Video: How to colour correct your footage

correction is very easy to do. It's just very time consuming, especially if you want to get that cinematic look.
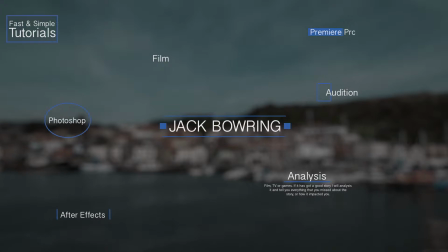First of all, let's talk about that you have to get your shot right in order to look cinematic. You can never fix a bad shot. If you've got overexposed bits and underexposed bits, it's not going to look cinematic, because cinematic shots are always in perfect exposure. Try and remove sharp shadows off your subject unless that's what you're trying to go for. Always try and add a bit of diffusion over your subjects, and that will help add that cinematic look. Only if that's not what you're going for, if you want those harsh shadows, then go for it.
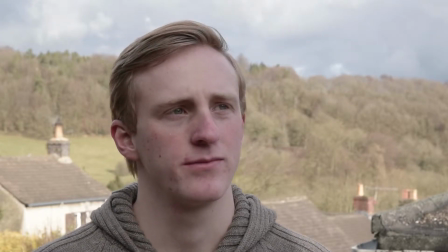[0:47]
Within this shot, I am very blended in with the background, and there's not really much colour contrast or contrast in the image. So how do you get that cinematic look? Well, you want to make sure your eye is drawn to whatever you want to. In this case, this is me, my subject. It could be an object for you. So how do we do this?
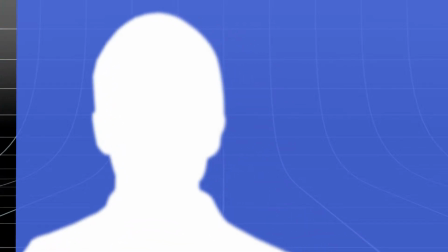[1:04]
Well, we want to separate me from the background.
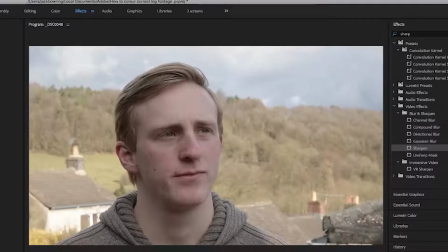[1:06]
First, let's do some basic correction by increasing that contrast, bring some highlights down, and basically getting the exposure perfect within the shot.
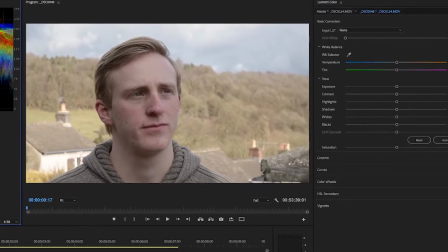[1:15]
Once you've got that, it should look a lot better, but you can do a lot more to it.
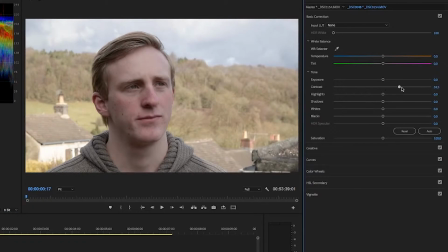[1:19]
Make sure you do your exposure first, then go on to your highlights, then go on to your whites,
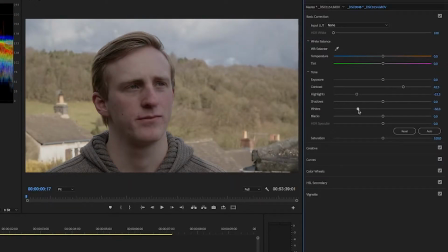[1:24]
then you do your shadows, then you do your blacks, and then you do your contrast. Keep doing it in that order until you've got your image just right. Then you want to move on to saturation. Adjust your saturation by increasing or decreasing your saturation depending on what you want to do. In this case, I'm going to increase the saturation ever so slightly. Then you want to adjust your white balance. In this case, it doesn't need much tweaking, but I'm just going to make it ever so slightly warmer.
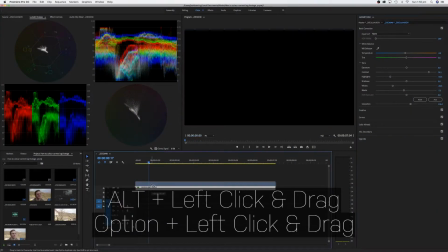[1:48]
Then you want to click on your clip, click Control or Command, click and drag, and put that layer above that layer.
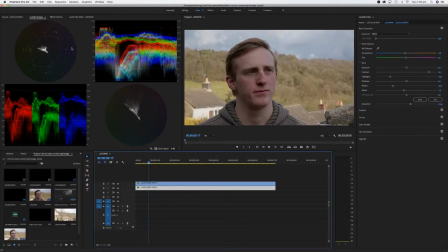[1:53]
Then you should have two copies of the exact same layer. Then you want to go into the Opacity tab under Image Settings.
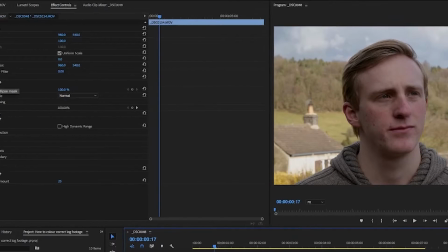[1:59]
Then you want to click on the Pencil or the Eclipse tool and draw around your subject or whatever you want your audience to see.
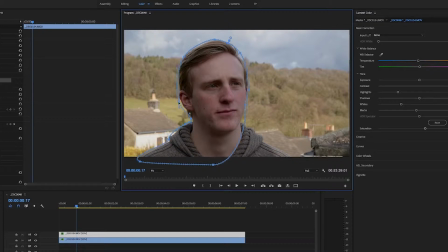[2:06]
Remember, it doesn't have to be too accurate because we're going to increase the featherness of that mask. You want to track that mask.
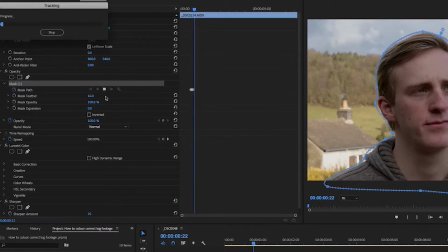[2:11]
Click on the arrow and Premiere Pro should track that mask. If it does slip, pause the mask, delete those keyframes, readjust the mask and play again. If it keeps slipping, you might have to do it manually. No need to do it frame by frame because it needs to be too accurate. Go every couple frames, then try and run the track again. If you're still failing, do the rest of the clip manually. Now turning these layers on and off, notice we've separated the subject from the background. This allows us to add colour contrast to the image. You now want to increase the contrast a bit more on that second layer of whatever your subject is.
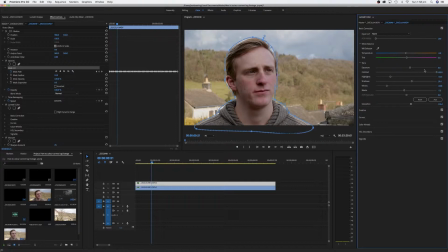[2:43]
You also want to bring the brightness up. Do not overdo this, otherwise you'll get a weird haloing effect over your model or subject. Little bits. Your aim here is to make your subject slightly brighter than the background.
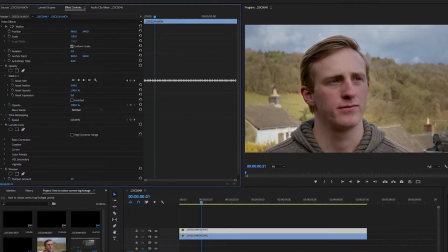[2:55]
Now go back onto the mask you made and increase that featherness a lot. Probably from 200 to 100 will do. Varying on your clip will vary on how you're going to do this mask. So play around until you get the best look. Remember, don't overdo it, otherwise you will get this haloing around it. Now you'll see that your subject is more away from the background.
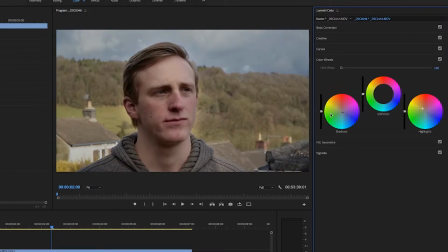[3:14]
If you go back onto the first clip and add a little bit of blue into the background and darken it a bit more, you'll notice your subject will actually pop out a little bit more. Now you've done this, it should actually look really good, but there's even more we're going to do to it. This time we're going to only select the skin tones. So do the exact same thing, click Control click, want to duplicate that layer and do the skin tones again by drawing the mask and tracking it.
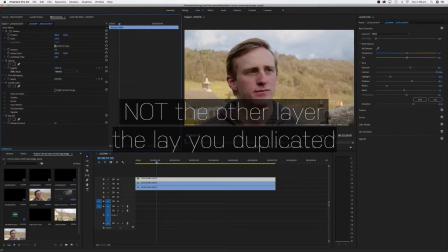[3:35]
Make sure you delete the mask off the other layer, otherwise this won't work. With that new mask around the skin, you want to track it again, remember if it slips, readjust the mask and play it again.
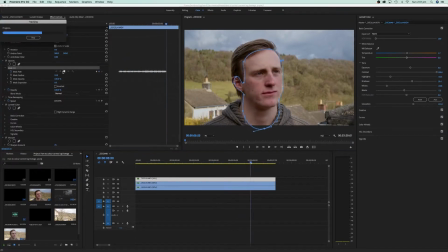[3:44]
I like to increase the warmness ever so slightly of the skin tones, and this adds a very nice warmth to the actual skin of the person.
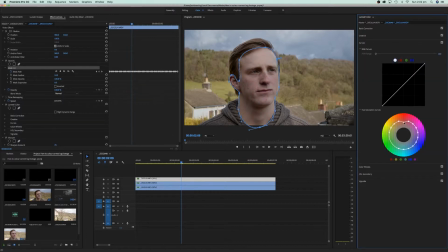[3:50]
In my clip, I've got a very red face. That's because it's very cold, so I wanted to bring down the reds on my face. Click all the colours at the bottom and drag down the reds ever so slightly. Didn't want to overdo it, otherwise my skin would look really odd, just ever so slightly to bring that redness down.
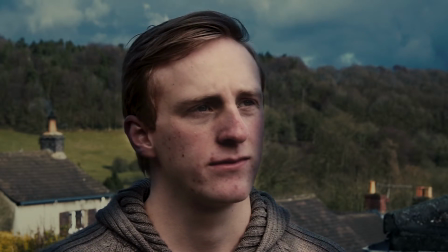[4:05]
Now looking back at the image, it looks very, very good. Now let's add an overall look to this image. First of all, I want to create an adjustment layer.